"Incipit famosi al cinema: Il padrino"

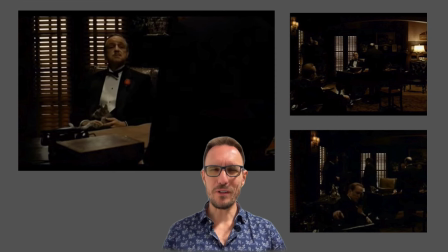(7:52)
Brando, concentriamoci sul nome del personaggio, da un Vito Corleone, sta tenendo in braccio un gatto, è vestito in maniera molto elegante, lo scopriremo dopo perché è il giorno del matrimonio della figlia, e in questo dialogo non
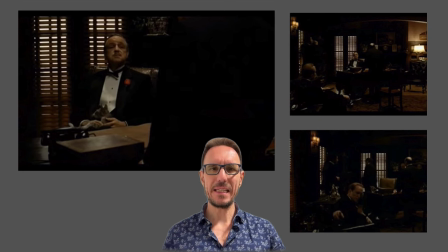(8:10)
dice mai niente di esplicito. Chi è esplicito è l'altro personaggio e il padrino non lo è e tutta la scena è studiata per
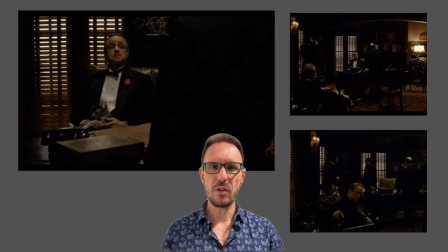(8:28)
rafforzare questo modo di essere implicito. L'ambientazione, tutto in questa stanza completamente buia. Capiamo dalle luci delle finestre che fuori è il giorno che è, e lo vedremo subito dopo nel proseguo della scena, ma la stanza è al buio.
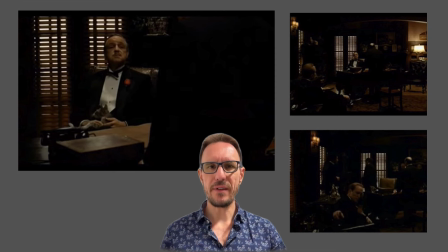(8:49)
Simbolicamente si sta parlando di qualcosa che non deve essere scoperto alla luce del giorno e si sta parlando di qualcosa che non deve essere detto chiaramente e infatti non viene detto chiaramente nulla.
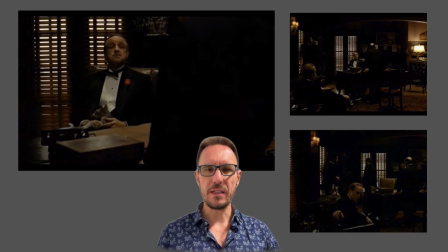(9:06)
Da un certo punto di vista Coppola coglie lo spirito del pensiero mafioso, il non essere mai chiaramente dichiaratamente espliciti
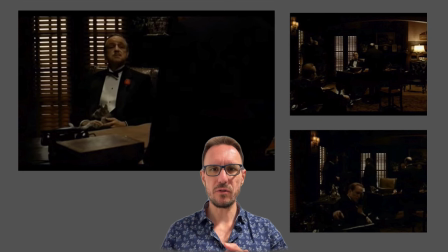(9:19)
e questo ha un grande impatto sullo spettatore, perché si capisce, lo spettatore arriva a capire, ma di fatto ragionando non può dire ah sì perché l'ha detto lui, perché non è stato detto niente.
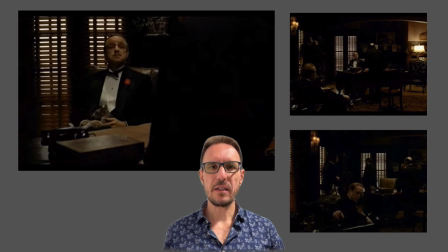(9:35)
E questa è la chiave di interpretazione della scena, il buio che quindi ci crea questa atmosfera di mistero, il dialogo che preso e letto normalmente, soprattutto il dialogo, non parliamo del monologo iniziale,
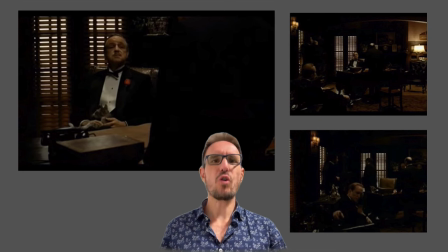(9:53)
ma il dialogo non dice nulla di compromettente da nessun punto di vista legale. E, ultimo punto, la dinamica dei personaggi.
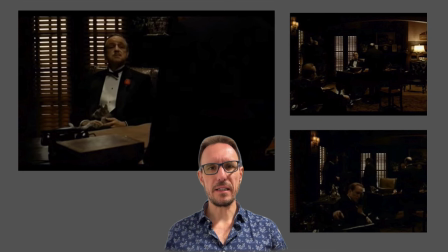(10:09)
Il padrino non si alza all'inizio, non parla, parla molto tranquillo, non è sconvolto anche se sta rimproverando il suo interlocutore.
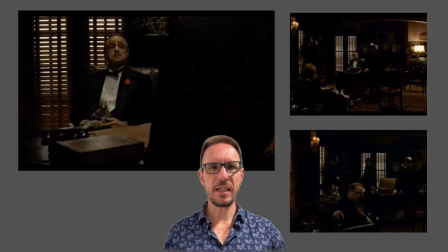(10:24)
E quando si alza, si alzano anche gli altri personaggi, si alza anche Tom, uno degli assistenti di Don Vito Corleone, presente nella stanza, e questo già ci fa capire, senza che ci sia bisogno di dirlo, l'importanza del personaggio.
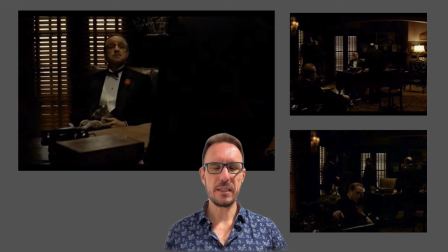(10:43)
E il gesto di sottomissione da parte di Buonasera,
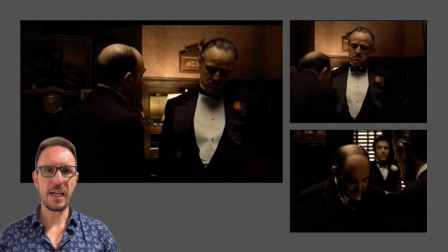(10:51)
che appunto dichiara di essere nomina alla fine Don Vito Corleone come suo padrino e gli bacia la mano, suggella tutta la scena.
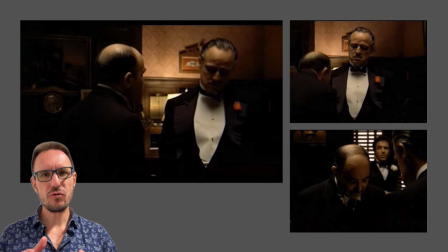(11:06)
E quindi nello studio di questo piano, di questa sequenza basata su pochissime inquadrature, ma su una grande dinamica, una grande tensione tra i personaggi,
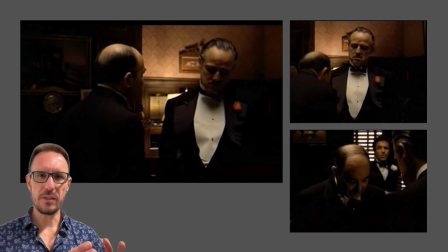(11:24)
una scena che richiede al pubblico una grande concentrazione di prestare attenzione a tutti questi messaggi, a tutte queste informazioni che costellano questi primi cinque minuti e che
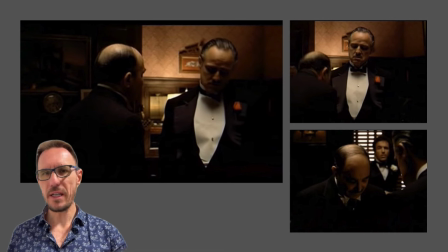(11:40)
danno già uno spessore immediatamente al personaggio di Don Vito Corleone.
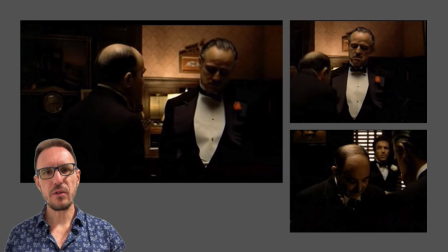(11:49)
Inoltre non c'è una musica che crei suspense, è sufficiente il dialogo, il silenzio iniziale è sufficiente e la
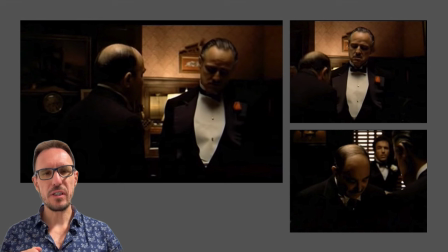(12:08)
dissolvenza dal nero ci dà un'idea di incipit in medias res, cioè siamo proprio già nel corso degli eventi, ma il nero è anche un simbolo, è un qualcosa che emerge, un'immagine scura che emerge dal buio,
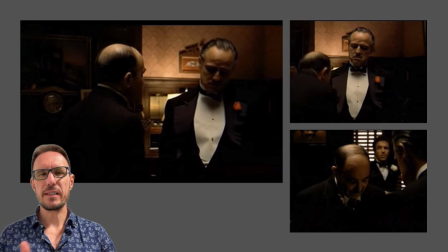(12:28)
il buio potremmo quasi dire dell'organizzazione mafiosa, il buio in cui si trova la stanza, il buio in cui vivono questi accordi,
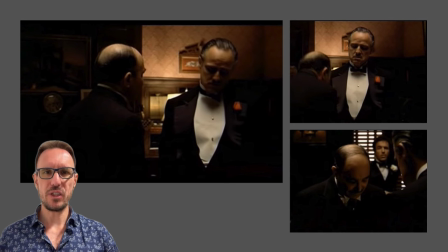(12:40)
questi affari che non devono essere esplicitati e che giocano su rapporti di forza tra i personaggi basati e giostrati e gestiti dall'abile regia di Coppola,
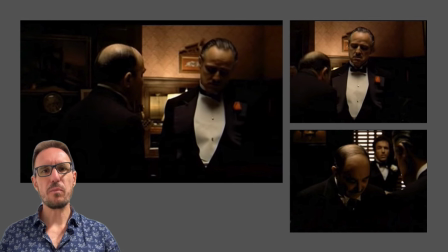(12:59)
sulla loro posizione, sulla posizione dei personaggi stessi e su un uso del campo e controcampo molto semplice, niente di articolato, perché semplice è il rapporto che si crea,
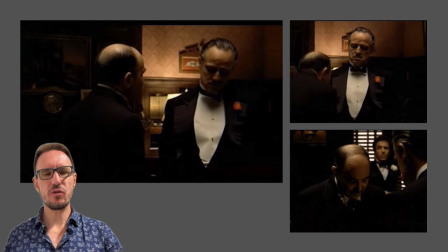(13:18)
Il rapporto di sottomissioni, da notare da questo punto di vista, che fin tanto che il personaggio di Buonasera piede al padrino un intervento,
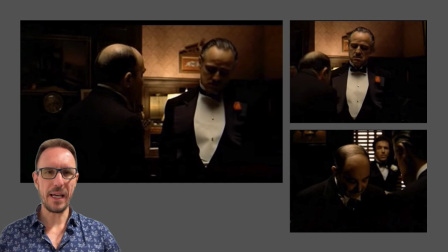(13:35)
dichiarandosi disposto a pagare, a fare quello che serve, a dargli quello che vuole, ma non la sua sottomissione, Il personaggio di Buonasera è in piedi, sembra dominare, cerca di dominare in qualche modo, vorrebbe dominare, vorrebbe mantenere in qualche modo il controllo,
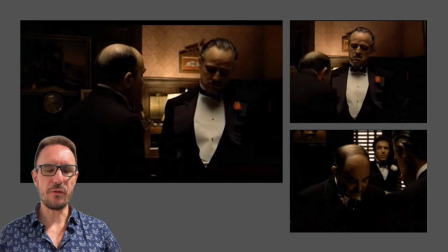(13:54)
cioè chiedere al padrino qualcosa, ma offrendo in cambio qualcosa che gestisce lui. Il rapporto cambia quando il padrino si alza e quindi fa capire che per ottenere quello che vuole non serve un pagamento,
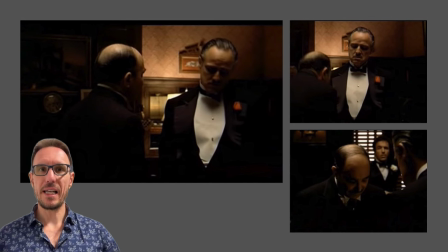(14:13)
ma serve un altro gesto che appunto è la sottomissione al padrino. E quando avviene la sottomissione al padrino, con il bacio a mano, allora si invertono i rapporti. Allora a quel punto il padrino ha vinto all'interno di questo dialogo e di questo confronto.
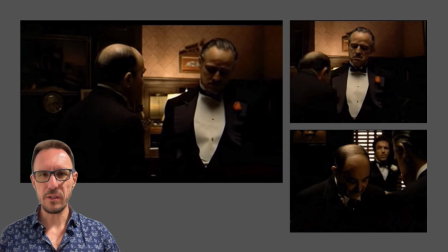(14:34)
Questo è quanto per l'analisi di questa scega. Se avete domande, dubbi, volete discutere ancora, scrivete pure nei commenti qua sotto.